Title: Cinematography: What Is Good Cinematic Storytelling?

Film has been a medium for storytelling for over 100 years. Cinematography is the way in which we tell these stories through the pictures themselves.
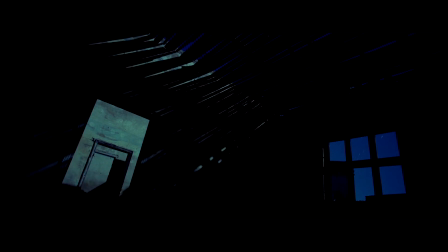(0:21)
It has become a universal language that filmmakers use when trying to visually express the scenarios within the movie. Cinematography encompasses a lot of what appears in the scene, including light, colour, and a few other things that appear to manipulate the frame. A cinematographer, or director of photography, is the person who makes these artistic decisions based on the scene that should be represented cinematically.
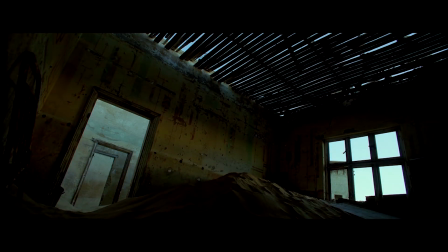(0:40)
But with all that being said, what is good cinematography? Well, as I said previously, it's a language between the filmmaker and the audience through the picture.
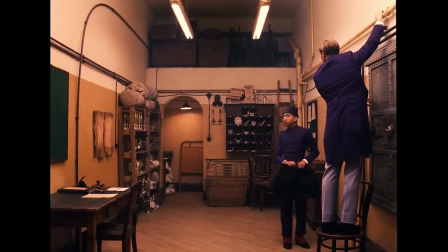(0:48)
When any choice is being made that affects the frame, it should be a way to progress the story and communicate to the audience purely through the aesthetic nature of the scene.
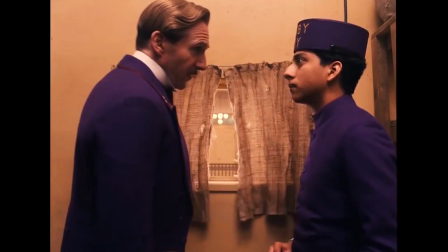(0:56)
Any shot that you watch in a film should have a meaning that can be represented in a few different ways by the cinematographer.
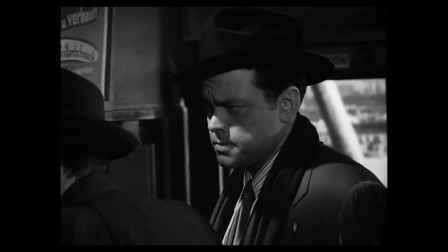(1:01)
The frame should make you feel something based not on the content, but the way it's represented. Lighting does this very well.
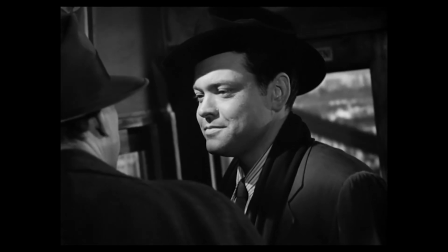(1:07)
It can be used to hide, flatter, engulf, or expose characters.
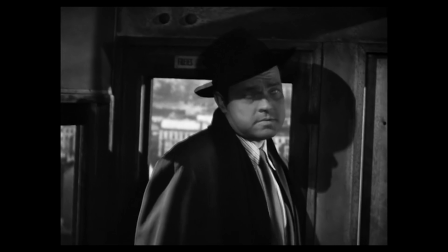(1:10)
The entire scene relies on light to tell the story, and so by manipulating it in a certain way, the audience can see it as being done for a particular reason.
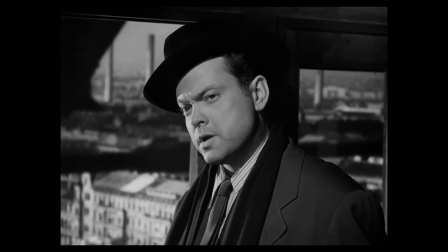(1:18)
Framing has always been crucial to any scene. Cinematography can be used effectively when displaying characters and events.
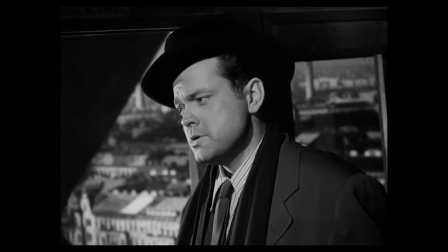(1:24)
Camera angle, focus, frame, and size can all be considered to display the scene correctly.
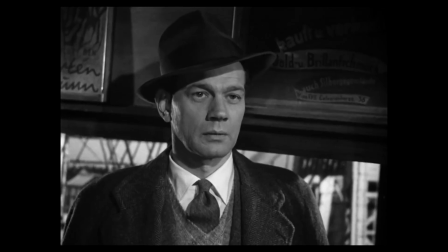(1:29)
Let's say you wanted to introduce a character whose only inhibition is to become the world's greatest drummer.
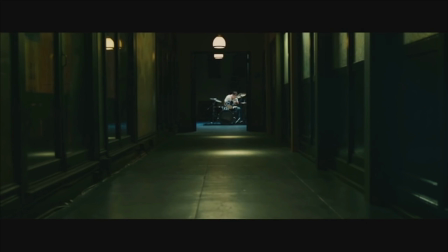(1:33)
You could start with the character acting out his passion, showing him through a door frame with a long hallway between him and the camera.
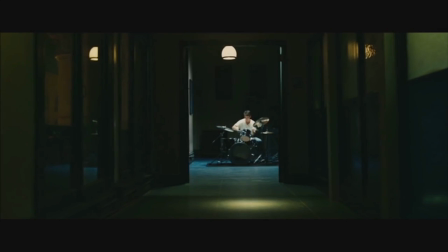(1:39)
To show the long way to go, once he starts to drum, he gets closer and closer to the camera, actively getting bigger and bigger in the frame.
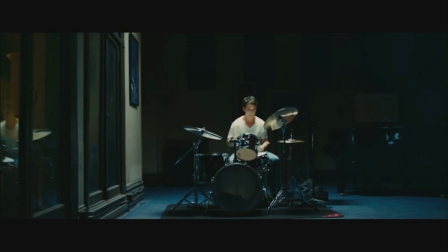(1:46)
Both the low angle and the 1.5 aspect ratio makes the drummer look bigger when the camera arrives into the room, which might represent his inhibition to become a big excess.
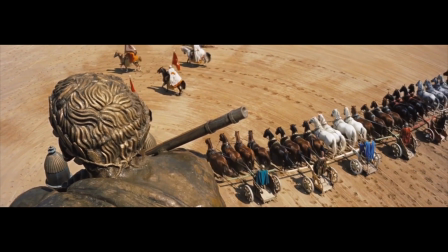(1:54)
So if this was what general cinematographers can do, then it would seem like great cinematographers can take this language that we use and turn it into visual poetry.
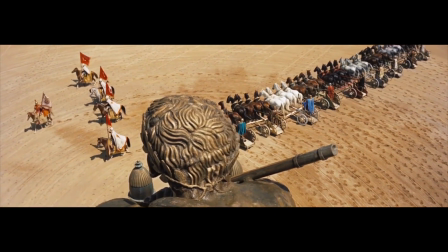(2:02)
They absolutely immerse us into the cinematic story that fixates our eyes onto the contents of the screen.
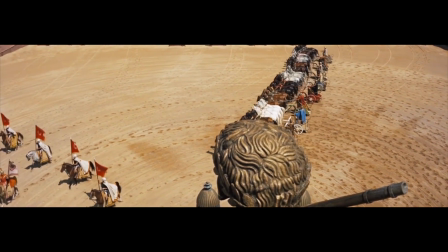(2:07)
This is an audio clip from an interview with critically acclaimed cinematographer Roger Deakins,
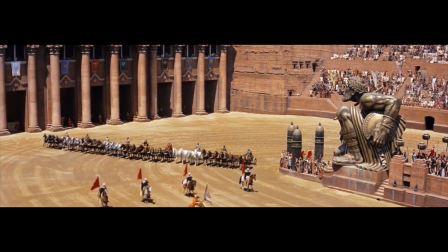(2:12)
the director of films such as Sicario, The Shawshank Redemption, Skyfall, and a lot more. You know, the thing about cinematography is you're not there to shoot amazing images, because each film demands its own look and each situation demands its own look. But I don't want anybody, while they're watching the film, go, oh, that's an amazing image, because then suddenly they're not in the story.
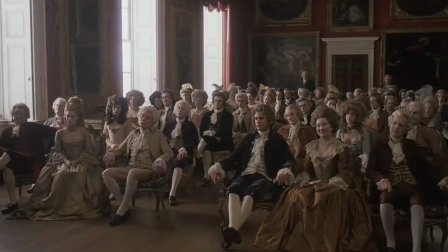(2:37)
This language has been learned from thousands of years of painters that compose their images using techniques that direct his audience to the most important parts of the image.
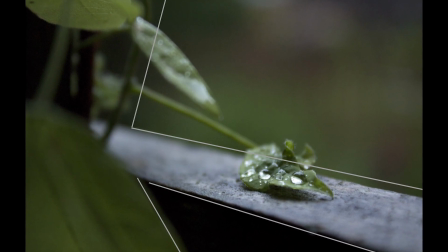(2:44)
Techniques like the rule of thirds, colour and spatial balance, symmetry, and others are taken into consideration when telling an audience a story.
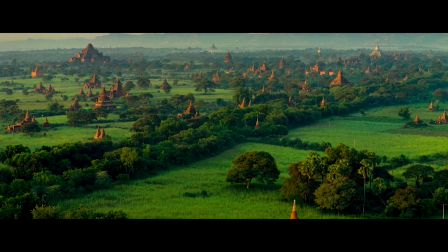(2:52)
I think cinematography is the purest form of cinema. It's the most artistic way to tell a story, and it's incredibly underutilized in today's cinema.
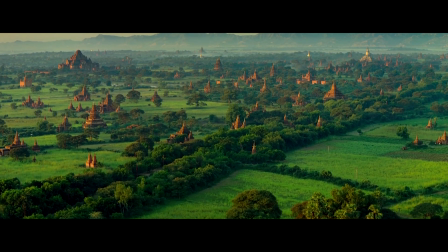(2:59)
With a new form of clean and bright images that cater to most scenes because of its ability to show everything in high quality formats, simply because of its connotations to a high budget.
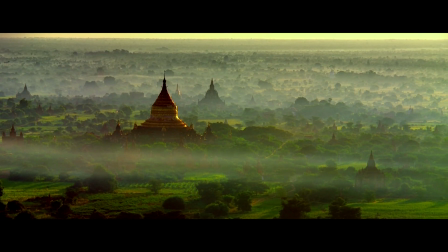(3:08)
So when we think about cinematography, we should really think about how it can be used to further the story.
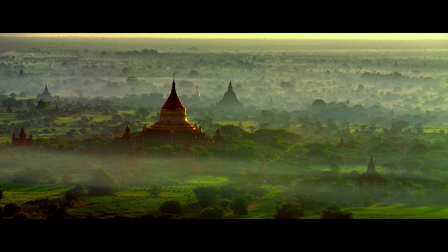(3:13)
I hope you will learn something about the way cinematography can be implemented in some of your favorite films so that you might be able to appreciate them just a little bit more.
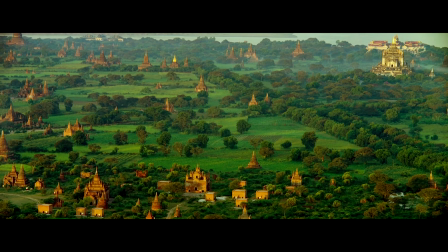(3:20)
If you like this video, then you can leave a rating to let me know what you thought. My name is James Hayes, and thank you for watching.